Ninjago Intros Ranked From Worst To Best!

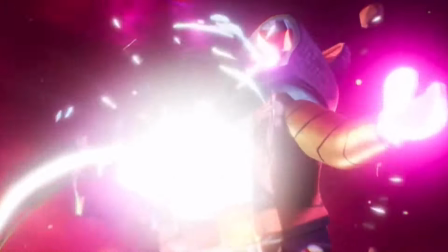501s
I don't know, if they just extended this one a little bit and showed us more of these awesome visuals, I honestly think it could have topped the list.
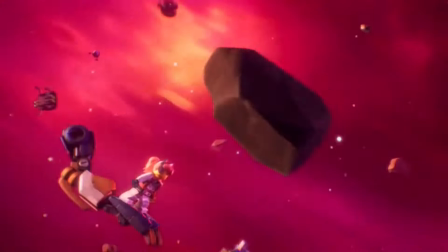507s
But still, at the very least, it's an awesome preview for the types of intros we're gonna be getting in the new Dragon's Rising era of Ninjago.
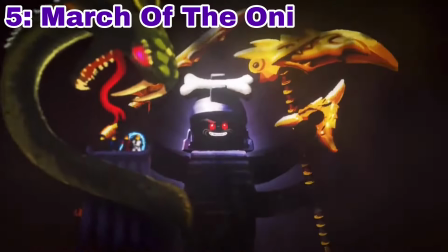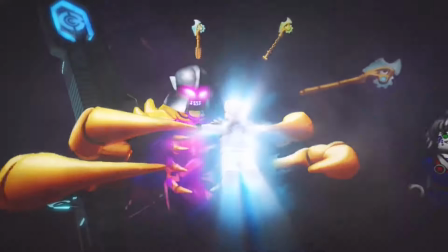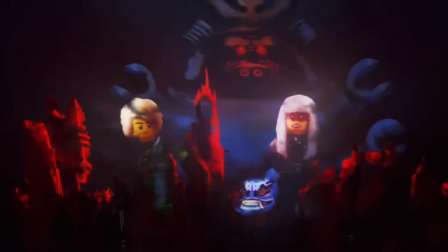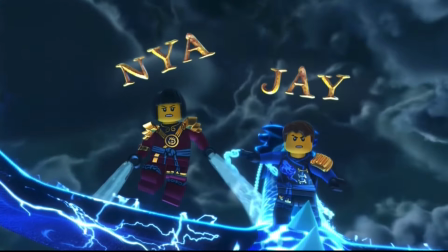537s
This one is a bit of a special case. While typically the goal of a Ninjago intro is to get you hyped up for the season at hand,
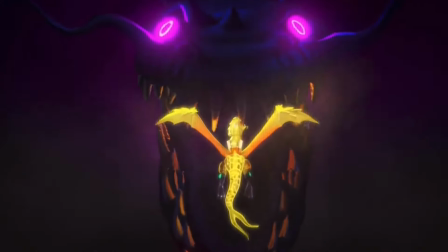544s
the March of the Oni intro does something a little bit differently, where it shows us a very beautiful looking recap of the show up until this point.
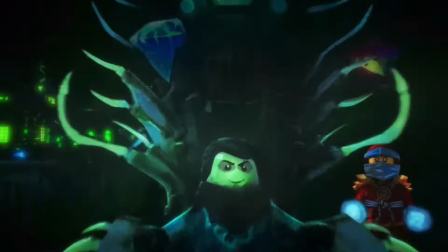550s
And given that this season is generally considered the big finale for the Masters of Spinjitzu era of the series, I think this works pretty well.
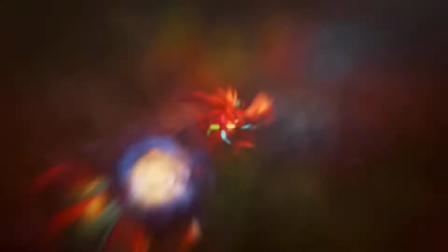557s
The remix of the Ninjago Overture that they use is also really great and gives a really nice reminiscing kind of vibe.
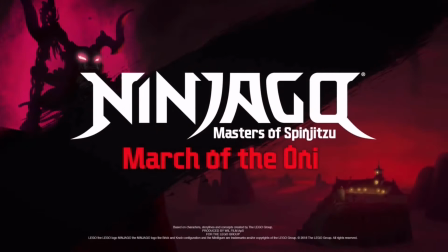563s
And I love the way it ends on a shot of the Omega Oni as a little prelude for what's to come. All in all, this one is easily my favorite strictly instrumental opening.
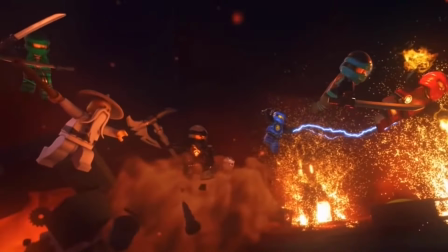572s
But hey, like I've been hinting at, you just can't beat a good Weekend Whip cover.
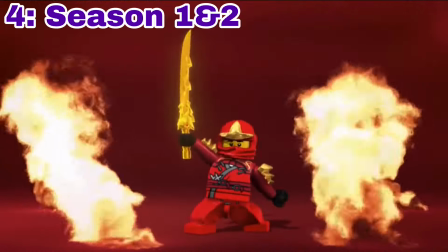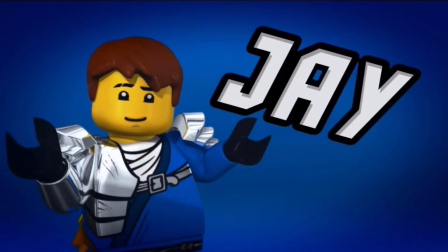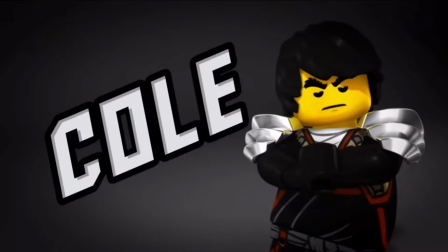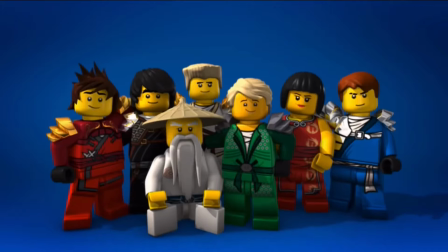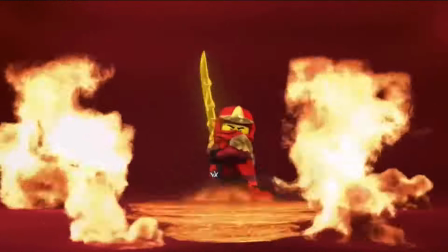597s
Okay, I honestly might be cheating a little bit putting this one so high, because I honestly think the main reason I am is just based off of nostalgia.
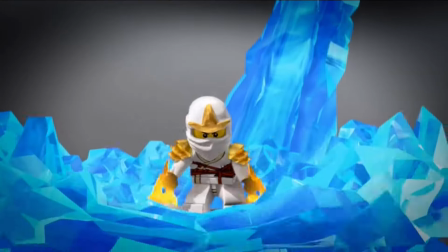603s
Even then, however, it honestly still does everything that a good Ninjago intro needs to.
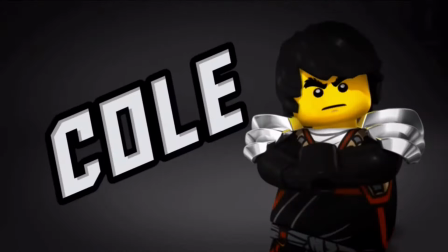608s
It highlights each character well and gets you hyped up for the season by showing a little bit of their personalities.
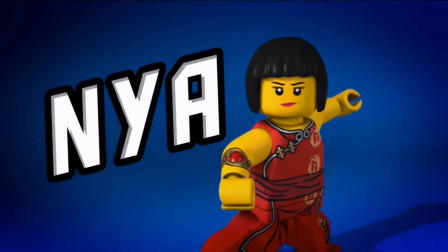613s
And of course, the classic rendition of the Weekend Whip is honestly just so good.
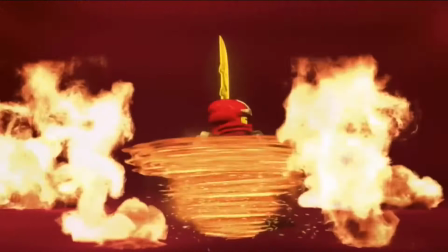618s
Upbeat, catchy, and a little cheesy, it honestly fits the vibe of the Ninjago series so well.
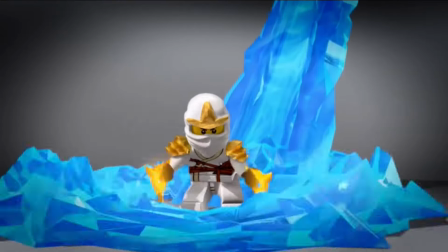623s
This one set the gold standard and paved the way for everything that came after it.
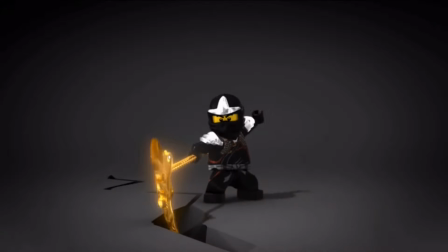628s
And for that, I gotta give it a high spot on this list.
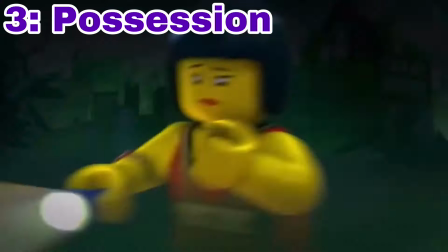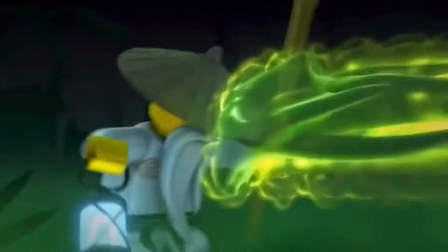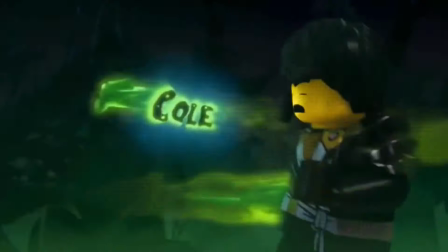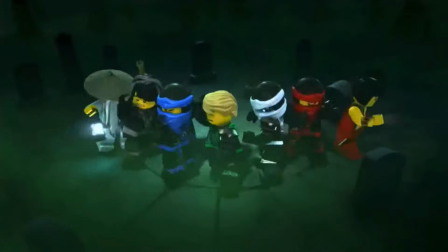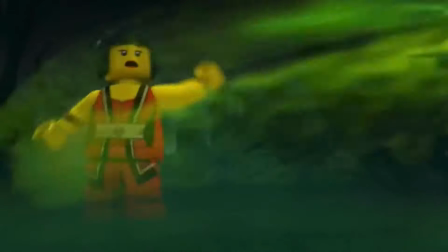654s
These next three are pretty much just the first one again, but with more interesting settings that tie them to the themings of their seasons a lot better.
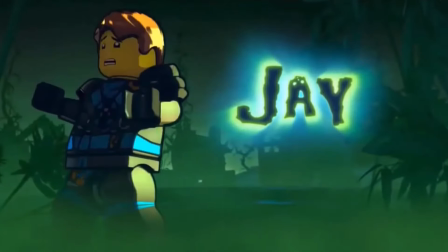661s
The first of which being the Possession intro.
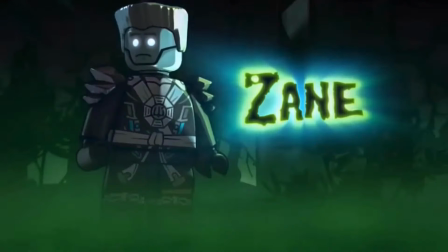663s
The standout here is easily the way each individual character shot fades into these beautiful cel-shaded images of the characters.
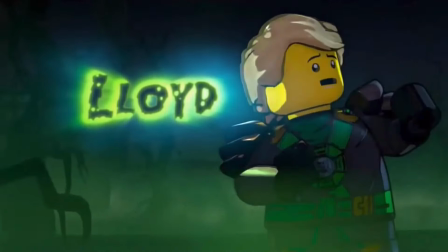670s
They look fantastic, and the lighting fits the whole ghost story vibe incredibly well,
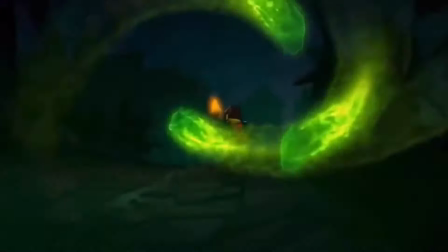675s
which is bolstered by the graveyard setting and the way we follow these ghost spirits whizzing around each ninja.
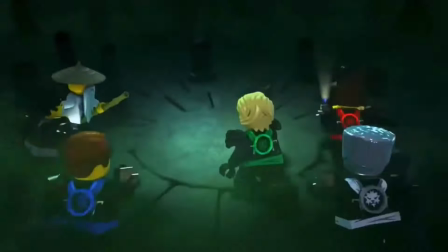680s
And then the ending is great foreshadowing for the rest of the season, with the way it hints at Lloyd's possession.
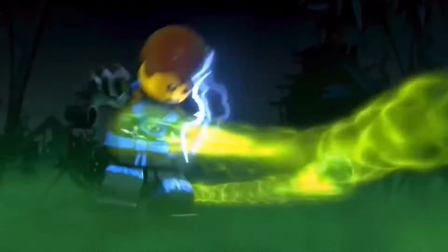686s
All in all, a fantastic intro that ties into its season incredibly well. I just personally think these next two do it a little bit better.
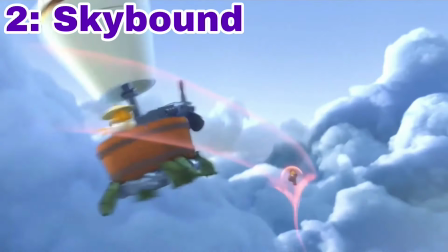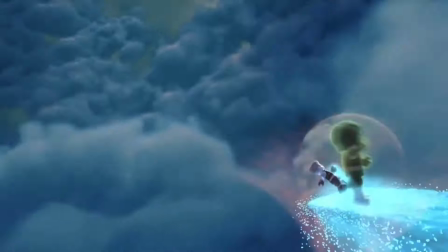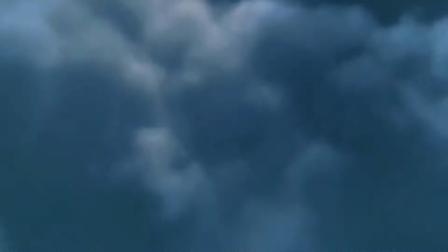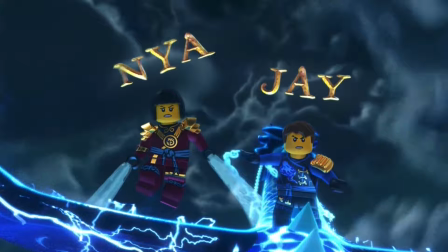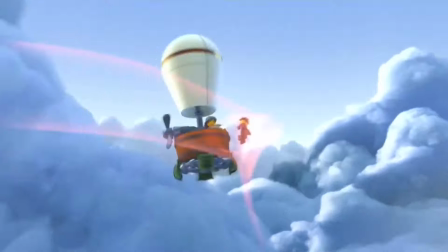717s
The Skybound intro easily has one of the coolest framing devices of any of the intros yet.
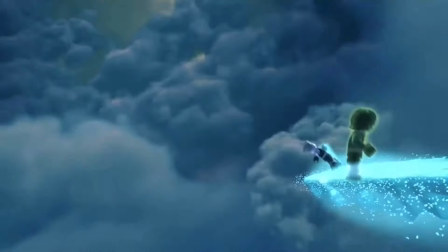723s
We start up in the peaceful and clear clouds as we zoom past each character, eventually diving deeper and deeper into a storm, ending on Nauticon.
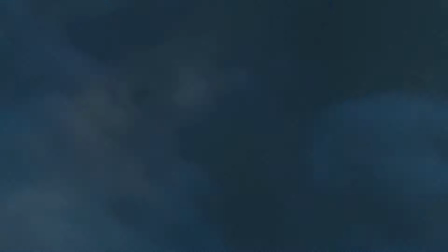730s
Not to mention that the order that we see the ninja is the order that they get captured by Nauticon in the season itself,
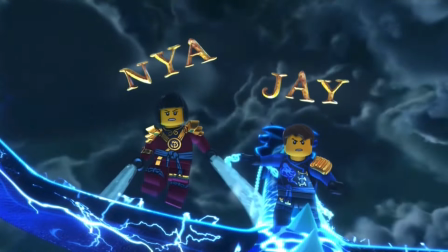735s
which is just some great attention to detail that honestly wasn't even that necessary.
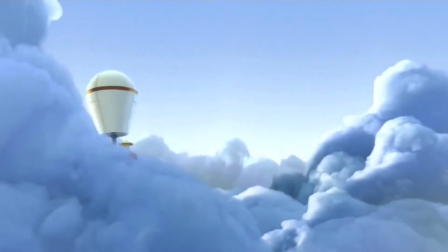739s
But it's little details like that mixed with an incredibly fitting Weekend Whip cover that placed the Skybound intro on the number 2 spot on our list.